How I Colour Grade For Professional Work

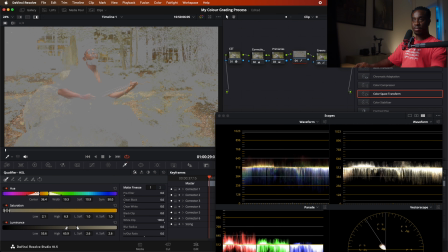It might be a bit tricky just really isolating those skin tones because you got a lot of tones that are similar color within that. So I have to play around with it and see what I get.
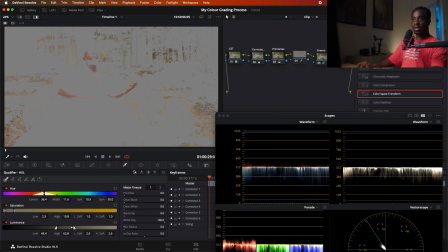So let's have a play around. Okay, let's see if I can adjust. It's gonna be a bit tricky. As I said, I always have difficulty with a qualifier, but let me see what I can do with this one.
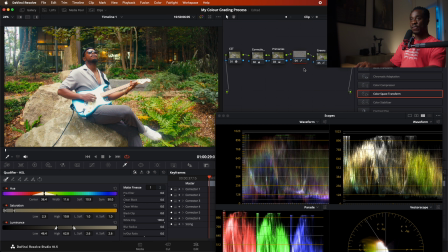So I feel his skin tone is looking a little bit reddish. So what I might just do is just highlight here and just try and,
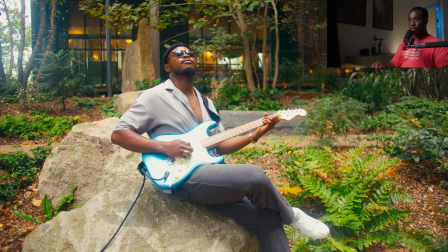yeah, I'm liking that. This is without. This is with.
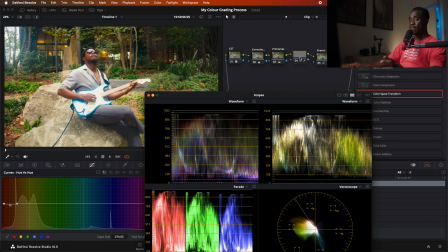As I mentioned, we wanted this to be a little bit more organic, a little bit more stylized.
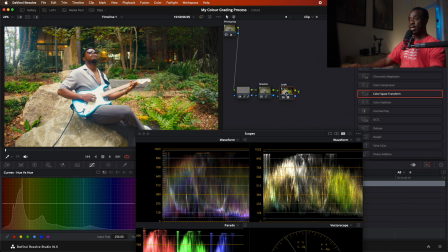What I like to do in these situations is I like to add radial blur. I think radial blur gives the image a good look.
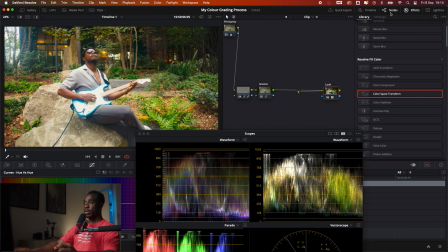So let me just jump up here. So where are we? Blur, radial blur. So, okay, let me create another node before this one.
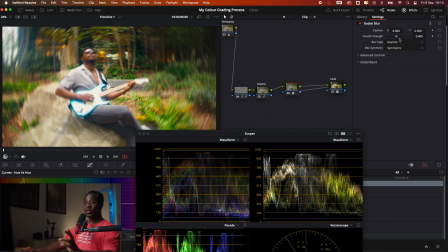Right, so I pop this radial blur on. So I've added this radial blur, and obviously this is way too strong.
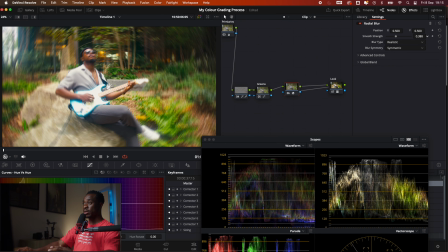So I'm gonna bring this down. So bring it down, bring it down. I usually like to have it about 2.8, 2.7.
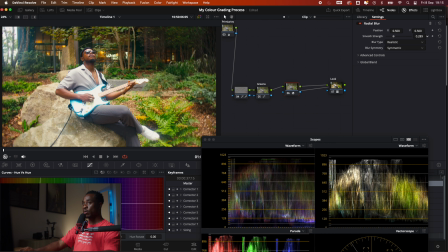I would say, let's go for about 2.8, 2.86.
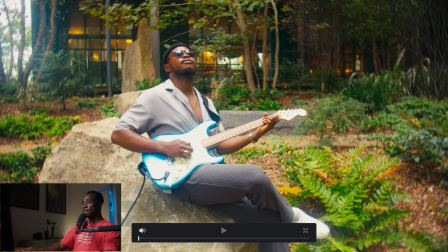Let's see that. So here, as you can see, what it's done is just adding a bit of radial blur, giving it almost similar to like you would get on the Helios, with that almost making it look as if you've got like a swirly bokeh.
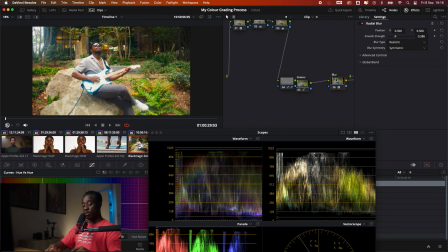What I would do just to finish this off is I would add some film grain. Nothing too major, just a little bit of film grain. So where are we? I just gotta move this so I can see film grain.
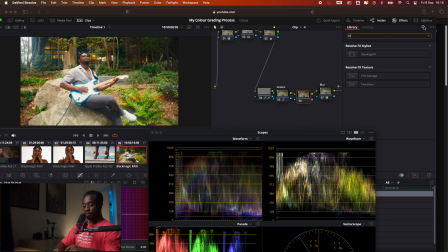Let's just type this. Film grain. Just label that grain.
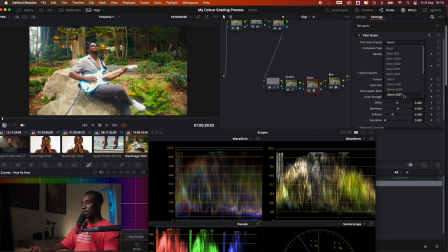Okay, now I like to go for the 16mm 500T,
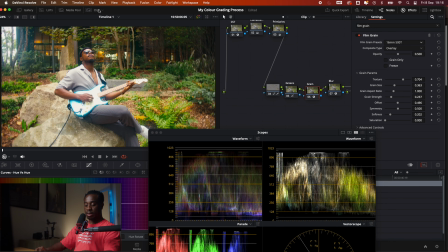and let me just make this bigger so we can see.
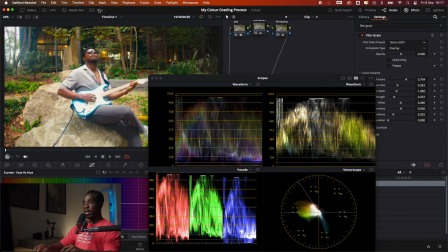So the film grain is on, and what I like to do is I like to boost it just a little bit. I don't like it too obvious, so I might go about here, right?
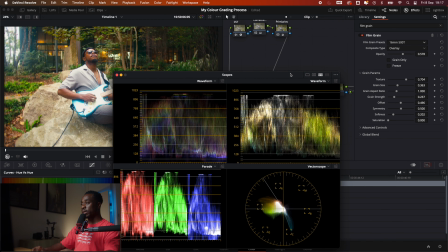But then I will also bring down the grain size.
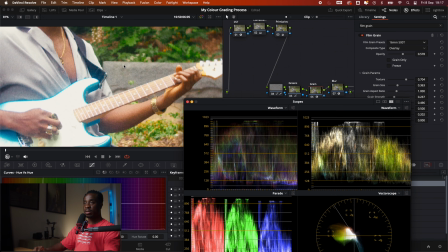So what I like to do is I'll zoom in and then bring down the grain size
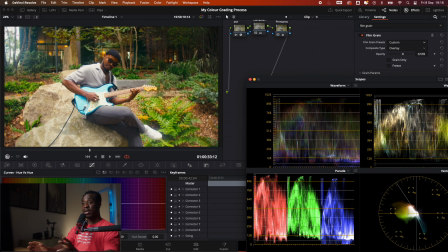just about like 2.2. This is how it's looking. I'm really liking the look I'm getting from this.
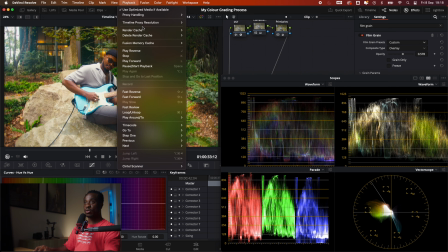The grain is there. Let me just make this full resolution, make sure that's timeline is full resolution so I can see what that final look is.
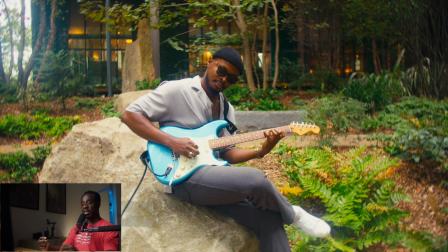So I really like this look. It's given a more of a grittier look. I like what I've done with the greens to make those greens pop a little bit more and bring a lot more color contrast,
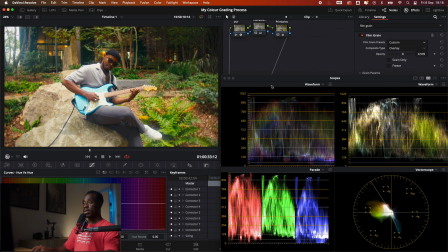and given it, I think it gives the footage a little bit more depth, because as you can see here, if I just bring up the greens,
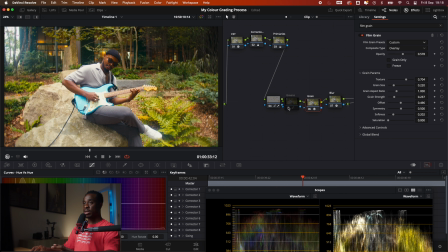it was looking a bit flat, a little bit muted, but with that, I think it gives it a lot of pop.